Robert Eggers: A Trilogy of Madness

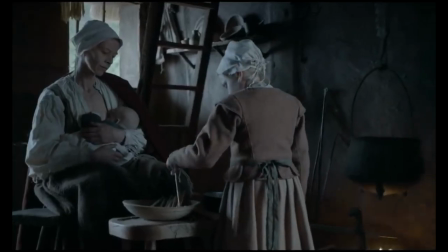The film takes great liberty in presenting the setting in as accurate a manner as possible.
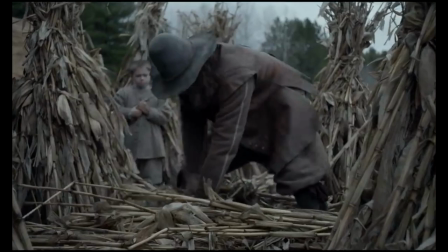The sets and costumes feel like very real and tactile things, with no corners being cut to gain this gritty, muddy feel to the characters and environment.
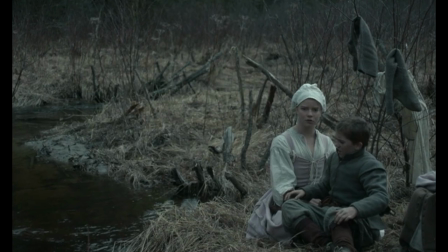All of it serves the greater purpose of informing the horror and making the characters' descent into madness more real. There is a palpable feeling of tension to this film, simply due to the combination of both its premise and its setting. I mean, it doesn't take an overly savvy audience member to work out that a story about witches set to the backdrop of a time not too far removed from the Salem witch trials is bound to end pretty terribly.
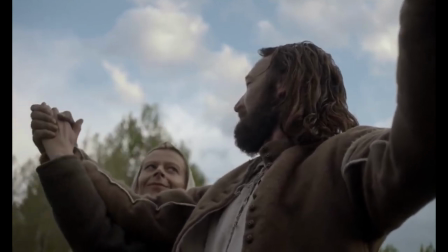Eggers expertly layers reminders throughout the film that these characters are God-fearing people, tremendously superstitious and rigorously set in their traditions.
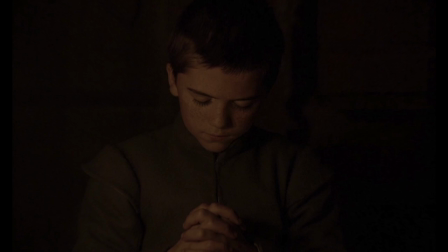They pray for mercy of their sins and are constantly belittling themselves and others for not living up to the standards of what God wants from humankind.
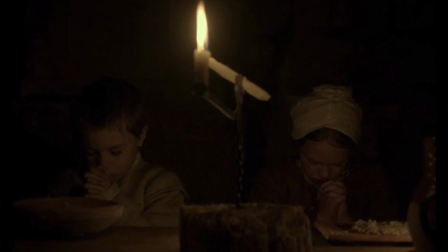They want so desperately for his approval and forgiveness, but believe they can never truly achieve it due to their inherent sinfulness. Robert Eggers does such a good job at depicting the cultural, religious, and historical expectations of the time period. I mean, these characters are essentially doomed from the very beginning just because of how anxious and paranoid they are. The characters of the witch are deeply flawed, not just because of how anxious they are, and all that is because of how God-fearing they are. And it's this fear in God, these deep flaws within them, that is what ultimately catalyzes their demise.
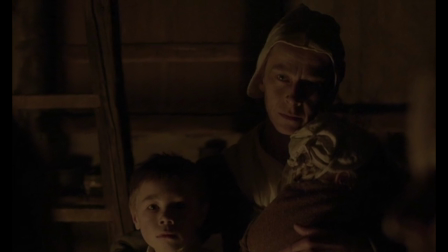Catherine is incredibly strict and harbors deep resentment towards her eldest daughter,
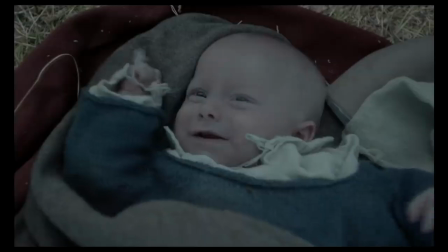stemming from a distrust of her that begins from the film's inciting incident, the disappearance of the unbaptized baby Samuel.
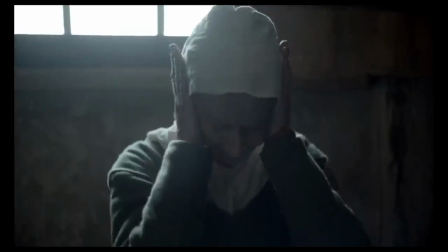Catherine serves as essentially the film's antagonist,
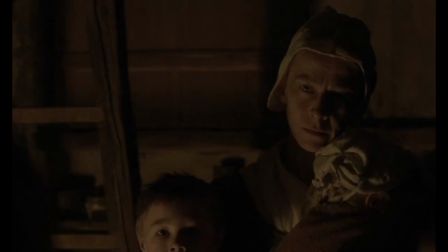constantly pitting her grief and venting her frustrations upon Thomason as she desperately tries to nurture the family in the absence of her youngest child.
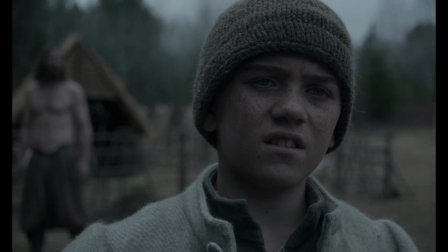Caleb is constantly trying to prove his worth as the future man of the house. He often takes it upon himself to try and fix the family's problems despite his age and naivety.
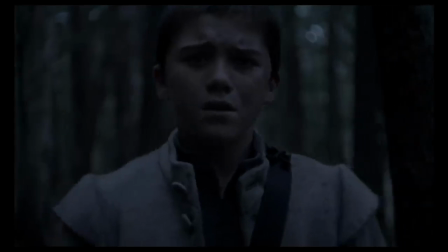His good intentions are undermined by his deep-rooted fears of damnation and hell,
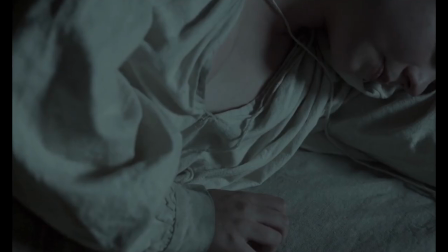a fear that is likely reinforced by the POV shots attempting to glance down Thomason's blouse, highlighting a weakness in Caleb's commitment to his faith.
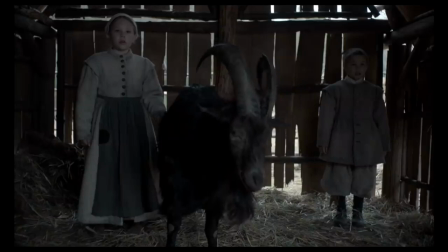Then there are those two annoying shits, Mercy and Jonas. They embody the chaotic and unpredictable nature of children very convincingly within the film,
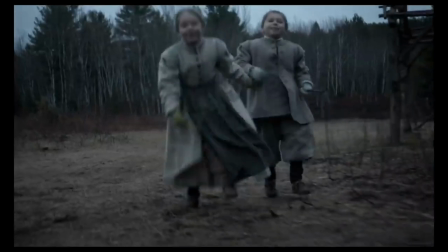but I feel like they also hold a deeper connection to the theme of corruption, corrupted by the potential evil weighing upon the family or the strict,
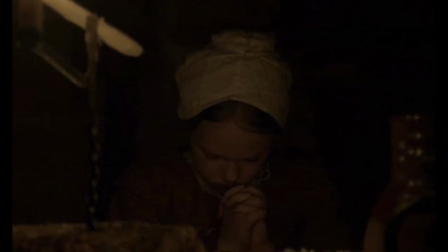rigorous devotion to Puritan life. Who's to say for certain? Although I feel like there's something to be said about how they harbour deep fear of Thomason's threats of witchcraft,
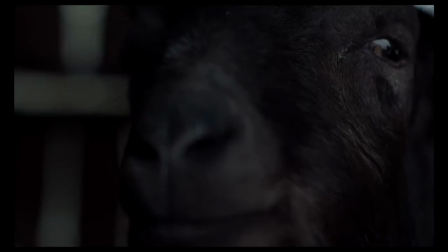while also merrily engaging in conversation with a rather sinister goat called Black Billy. You could make the argument that the twins are ultimately the ones responsible for their family's demise, due to them exacerbating the various fears and anxieties they have over Caleb's illness. However, the reality is, everyone is responsible for their own demise. I feel in the family that the father and daughter, William and Thomason, have the most impact on the family due to the choices that they make. I mean, the rest of the family do make significant choices, but it's William's pride and Thomason's rebelliousness that I feel draw the biggest consequences.
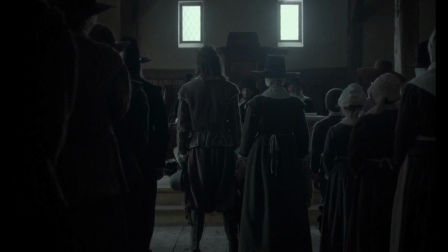William is the reason the family are forced to leave their Puritan colony in the first place, with the opening establishing William as stubborn and set in his mind.
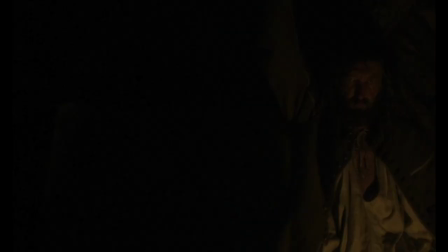Throughout the film, he repeatedly showcases an arrogance in his authority and position as the patriarch,
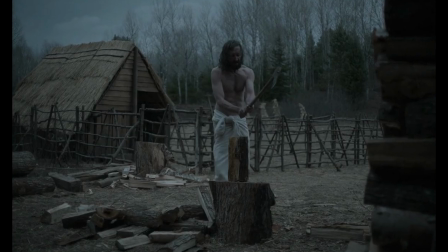showing off his physique and power when cutting wood, as well as frequently being framed in images that mirror depictions of Jesus.
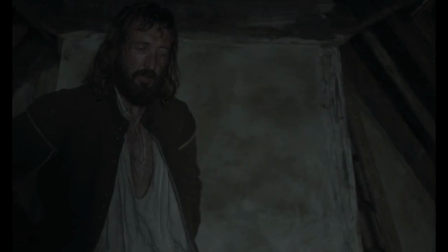As the film progresses, William frequently shows himself to grow ever distant from the faith he apparently holds dear.
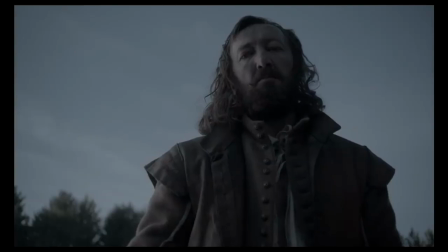He lies and steals from his wife for the sake of the family's farm, and commands a more aggressive approach to rein in his children's hysteria.
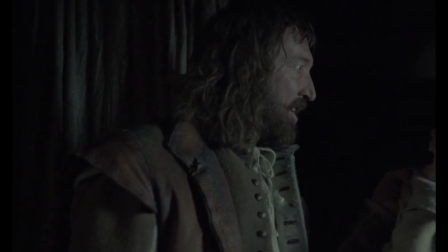It all converges to a seminal moment where William goes so far as to lift his terrified child into
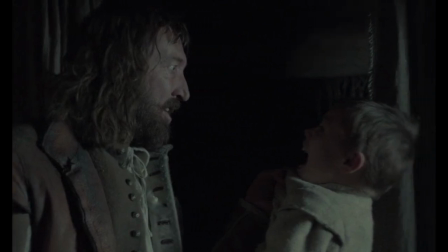the air and declare he will smite them for their apparent dealings in witchcraft before locking them away.
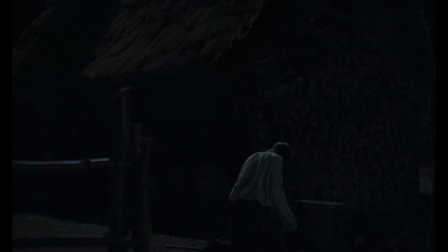But after his fit of godlike rage comes the sad realization of his actions as he begs the Lord for forgiveness of his sin. Pride.